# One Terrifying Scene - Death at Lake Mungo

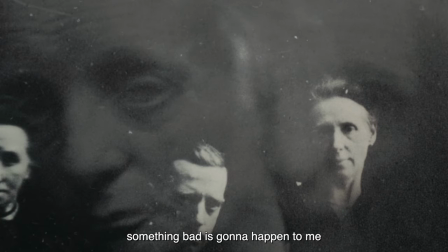0:00 I feel like something bad is going to happen to me.
This is Lake Mungo.
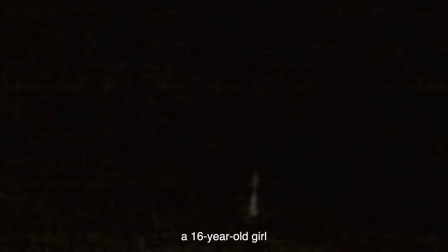0:06 And this is its scariest scene.
A video from the phone of a 16 year old girl who drowned while swimming at a dam with her family.
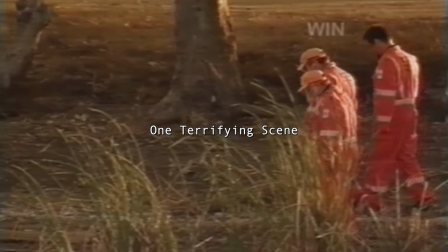0:16 Lake Mungo is a 2008 horror film and mockumentary.
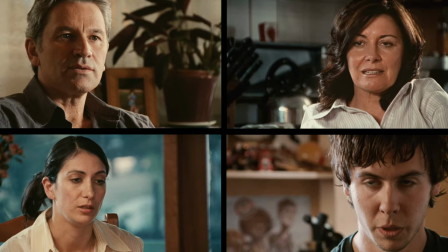0:20 Using actor interviews to tell the story of a family dealing with the drowning death of their daughter Alice.
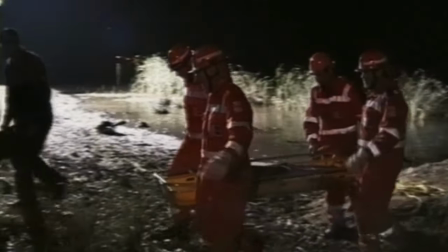0:25 The movie starts as a grounded exploration of grief and eventually transitions to psychological
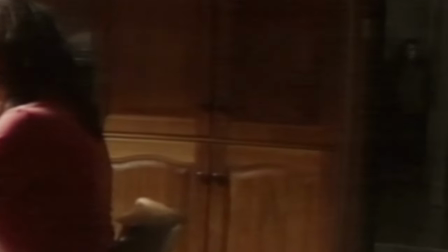0:31 and supernatural horror as it plays with the idea of Alice's spirit haunting her family's house.
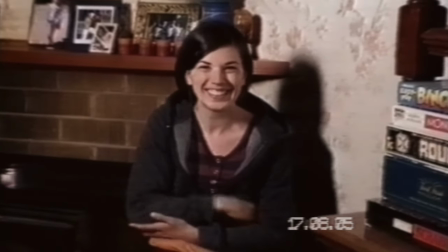0:41 As the plot unfolds, we get some twists and eventually arrive at a point where Alice's family digs
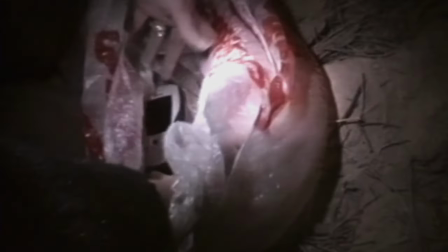0:47 up her phone that she buried while she was at Lake Mungo for a school camp. And what's on the phone is pretty creepy.
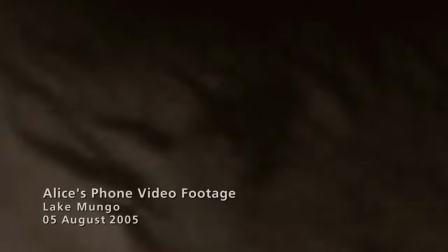0:56 Alice walks along the shore of the lake at night, recording as she goes.
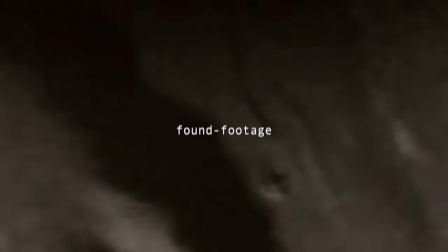1:01 Here the movie uses found footage style storytelling,
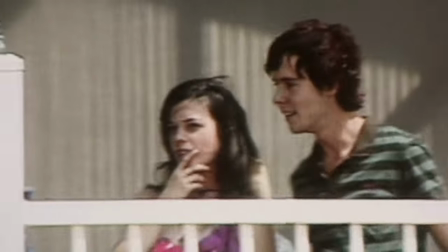1:04 putting us directly in the shoes of the person filming and experiencing the horror, which in this case is Alice.
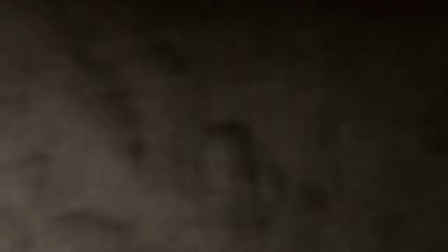1:11 This makes what we're seeing feel more real and also kind of gives you that feeling of claustrophobia.
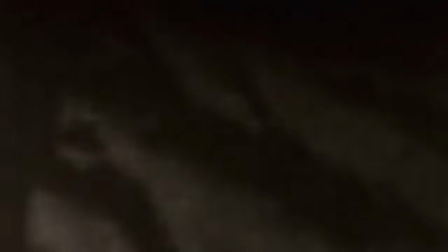1:17 It's not only dark, but the footage is also very grainy making everything more ambiguous which makes
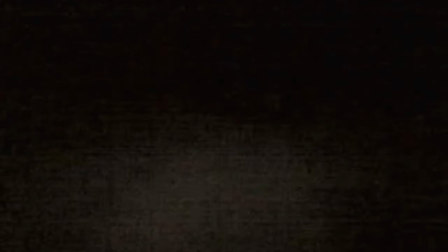1:23 everything more suspenseful which creates a creepy atmosphere and makes
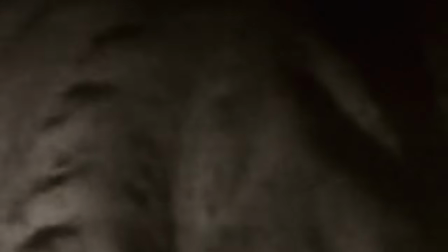1:28 you feel uneasy there's also no score here just the natural sounds being picked
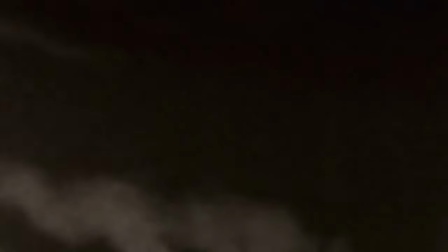1:33 up by the phone which i think is a little creepy we then cut
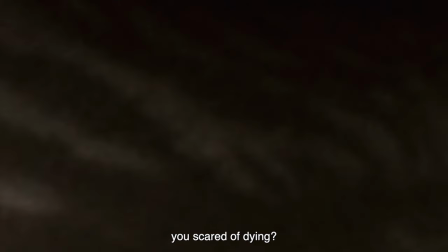1:39 to alice having a conversation with a psychic about death you scared of dying yeah of course i'm scared of dying isn't everyone scared of dying?
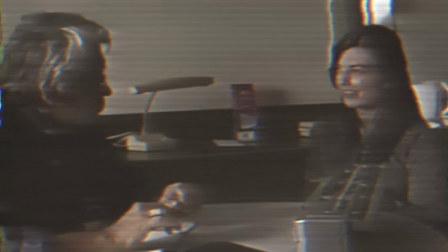1:48 This is a conversation that happened before she took this video on her phone,
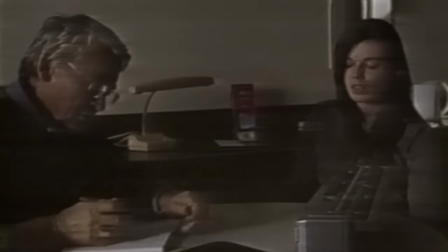1:53 and this clip of her revealing that she has a very rational fear of death works as a good setup for what she will encounter in the video.
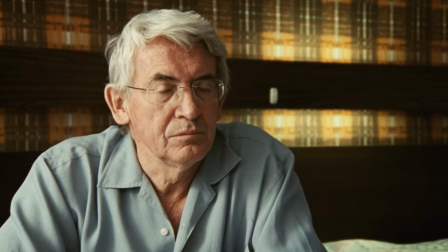2:01 Alice then tells the psychic about the dreams she's been having recently, and as we hear her describe them,
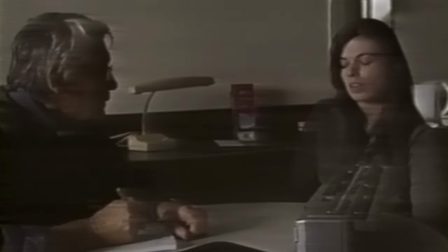2:06 we're also seeing the video she took at Lake Mungo, as her dreams match exactly what she's experiencing in the footage.
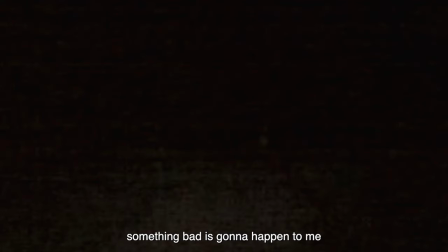2:13 I feel like something bad is going to happen to me. I feel like something bad has happened. It hasn't reached me yet, but it's on its way.
Alice walks closer and closer to a figure in the distance, just standing there.
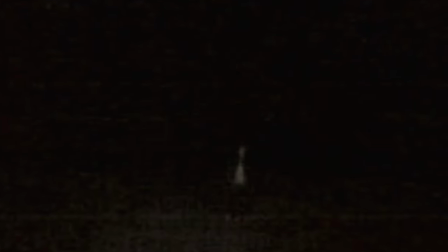2:29 The dark, grainy footage is even more effective now, as we wonder what she's about to come across and the tension builds.
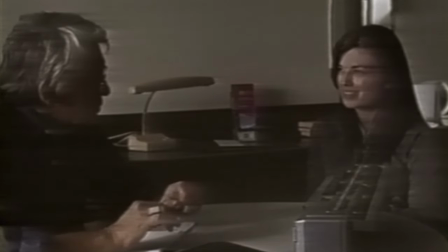2:36 We know she fears death and has dreams about something bad getting closer and closer to her, so we can only imagine that she's about to walk right up to some form of death.
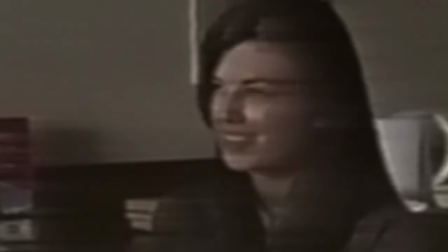2:46 Alice's description of her dreams can also be used to describe what we're experiencing as viewers.
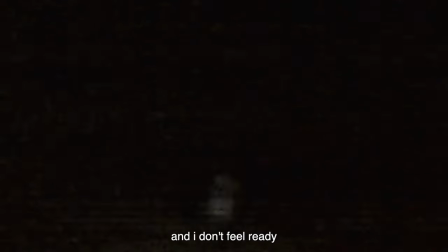2:52 It's getting closer, and I don't feel ready. I feel like I can't do anything.
The mysterious figure is getting closer to us as we may not feel ready for what we're about to see and can't do anything about it. besides like turn off the movie or something but fuck that you know the score builds and
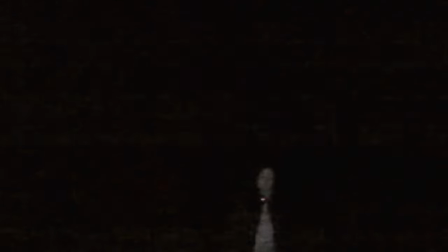3:14 what we see next is truly unsettling what alice comes across at lake mungo is herself with a bloated and
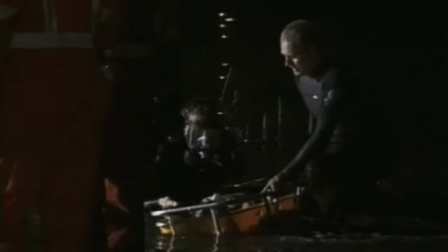3:29 disfigured face the same way her body would be found later after drowning
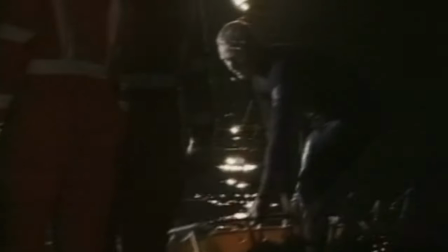3:34 warning the next shot is a little graphic now
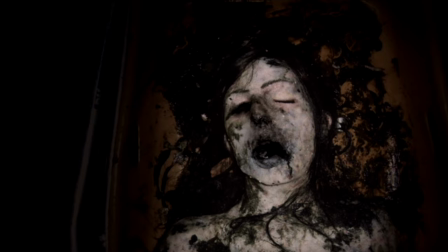3:39 what i think makes this scene so unsettling is that alice is literally face to face with death,
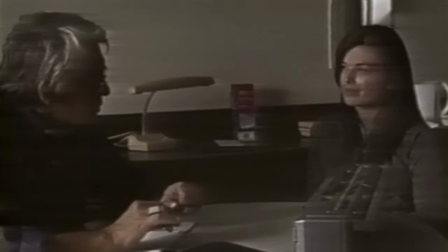3:44 specifically her future dead self. She went from having dreams that something bad was going to happen to her,
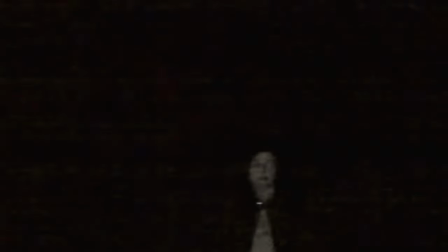3:50 to it being very apparent that the bad thing that's getting closer and closer to her is her own demise, and she had to live with this until it finally got to her, not long after she took this video.
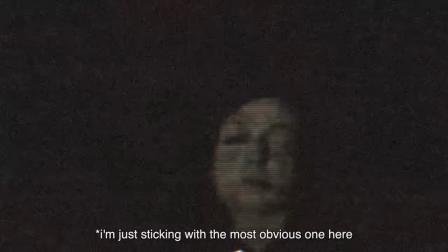4:03 There's different interpretations of what this figure actually is, but I'll let you go on Reddit to look at those.
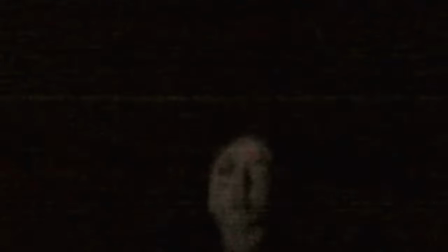4:09 The way the movie depicts dead Alice also adds to the horror of this scene. The fact that she looks so ghostly and that we're seeing her face through this grainy video.
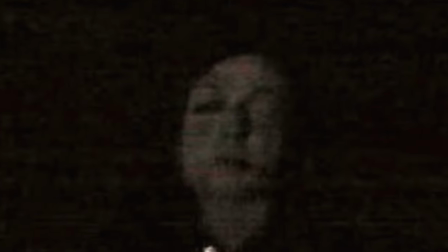4:18 And the part that gets me the most is her partially opened eye. I feel like it just makes her look helpless and terrifying at the same time.
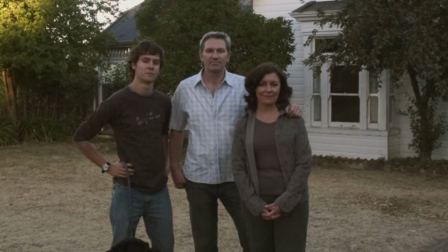4:26 Like the movie as a whole, this scene is not only creepy and unnerving, but also really sad.
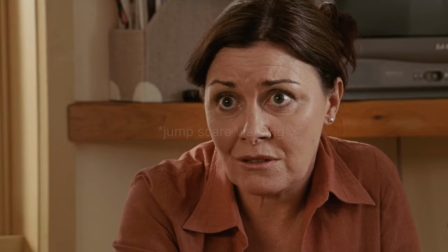4:32 And it's not over yet. Because what happens next is one of the most flinch-inducing jump scares I've ever seen.
It was Ellie's body and Ellie's face.
Oh fuck off.
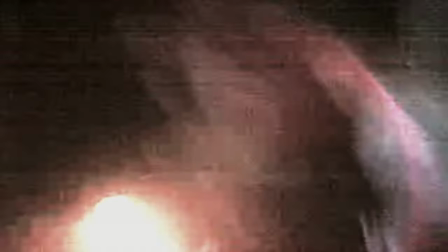4:44 Some might think this is a little cheap but I think it was earned based on the way the tension was built up before it and I honestly didn't see it coming. It also makes it to where the video ends in an unclear way which makes sense because Alice's death is pretty ambiguous.
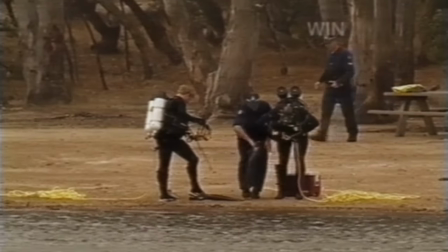5:00 We know she drowned but that's about it. We don't know any other details and none of her family members even saw it happen.
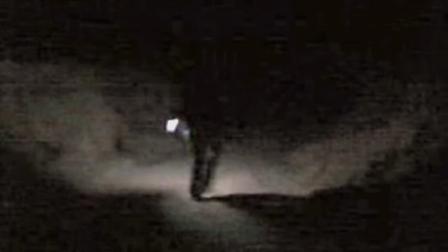5:08 After encountering death, Alice buries her phone and of course dies sometime after.
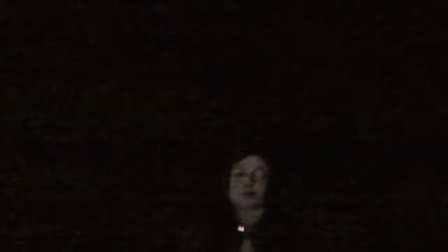5:14 A very sad and tragic story with a climax that I think is pretty terrifying.
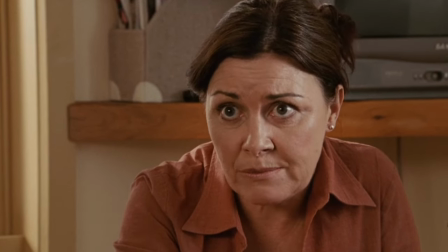5:21 There is absolutely no rational explanation for what she saw on that phone.